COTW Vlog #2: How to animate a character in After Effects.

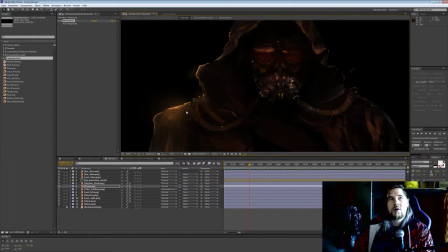And art for me is also the ability to shift the focus away from boring things in your image, because no one wants to see a boring animation. You want to have, it's like candy for the eye, right?
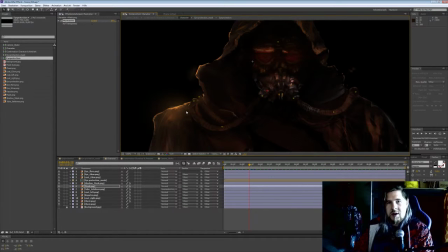So I want to cover the parts that are maybe uninteresting for the eye or uninteresting for the narrative or technically not as well solved as they could be. But you know, I'm restricted by time and many other things, so I have to,
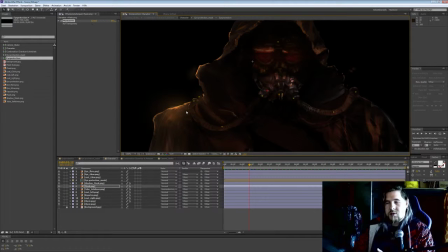or I allow myself to use all the tools I have in order to make a high quality animation.
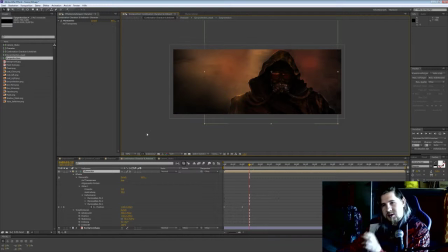So this is basically the next compositional stage apart from the character animation. This covers I basically took the whole animation and made it again,
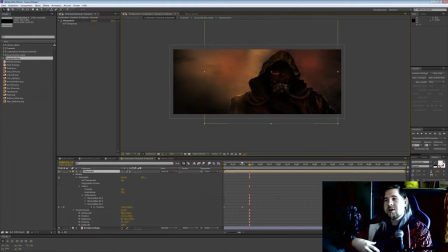put pins on top of it. I made it a mesh and also animated this. So you're stacking animations on top of each other. So you're fooling the eye. You're putting so much primary, secondary, and tertiary. You know what I mean.
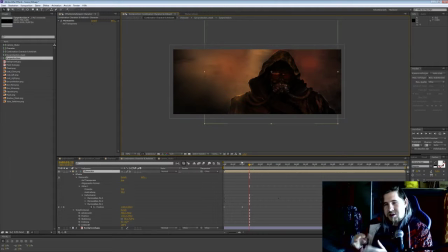Tertiary animation on top of each other, so that there's so much information going on that the eye doesn't have time to analyze it. But it's still enough time to actually understand what's going on. So this is the stage where basically the whole character moves upwards.
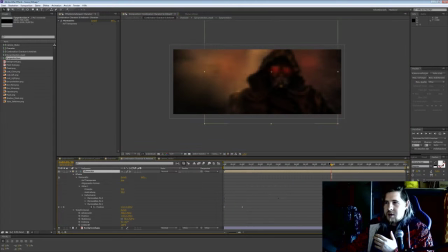Maybe you can see it a little bit. Unfortunately, it's low resolution because the computer has to render. And in this stage, I will probably add also more and more from the environment effects, from the particle effects.
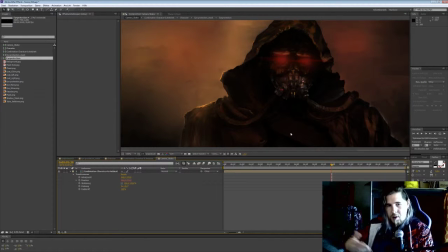And the last stage is usually post effects, which mean I will increase the brightness. I will add some noise on top of it. So again, I have the graininess of a movie,
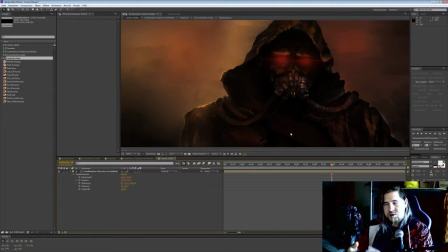of an analog movie format maybe, which I want to incorporate into this, so it feels not as digital. And I really love to add camera shaking to this, because you don't have super static cameras in real life.
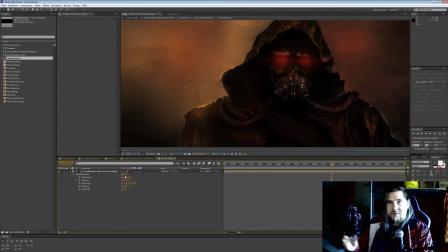You always have a little bit of motion, some vibration or wind or whatever, and it might be super slight, but for me it's like psychovisually it still makes an impact. So this is the animation. I've run through all the steps.
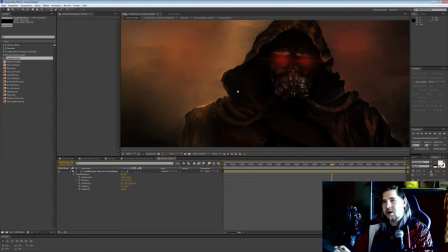This is the animation I'm working on currently.
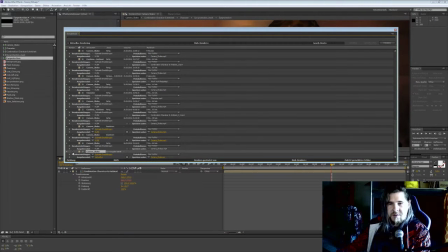I have exported this thing 37 times, not counting the in-program rendering. So you always have to export it and look at it in the final stage to figure out animation mistakes or timing mistakes,
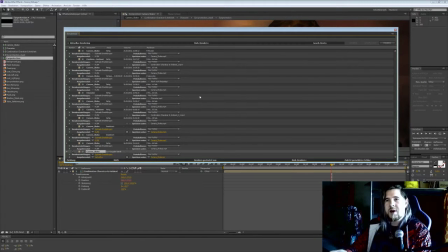correct them, and export them again, look at it, and then change it. You always have this feedback loop, so this comes also into account. So there's a lot of work, but it's all right.
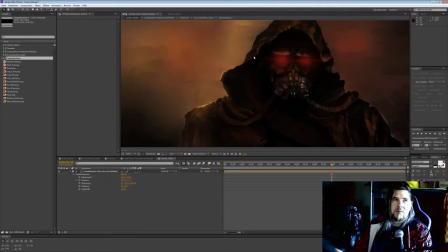I mean, I think per scene it took me maybe a day or something to animate the stuff, you can establish a rough animation super fast within an hour or two, but all the fine tuning takes a lot of time, and then in the end you have more rendering time that goes into it.
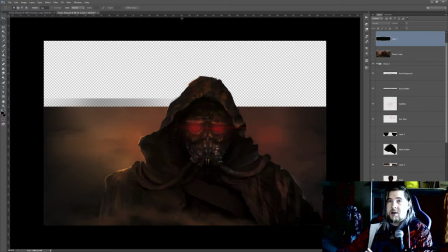And the work in progress animation looks like, where is it?
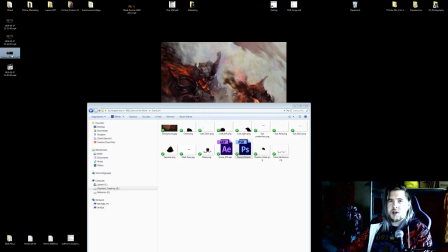Camera shake number 2.
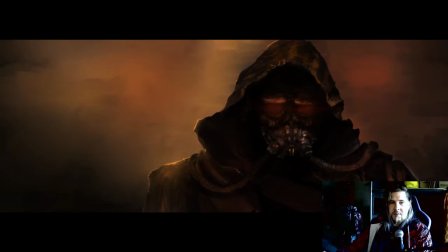Looks like this, a little bit more fluid. You can't even make out the camera shaking, just a little bit if you pay really close attention to it.
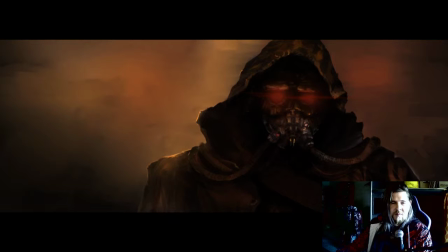And as you can see, there are a couple of mistakes, some layers that really don't work together, but it would be too much time to correct them because the focus is here on the face anyway, and it works quite well for me. And imagine you have dust, wind, you have the sound of wind.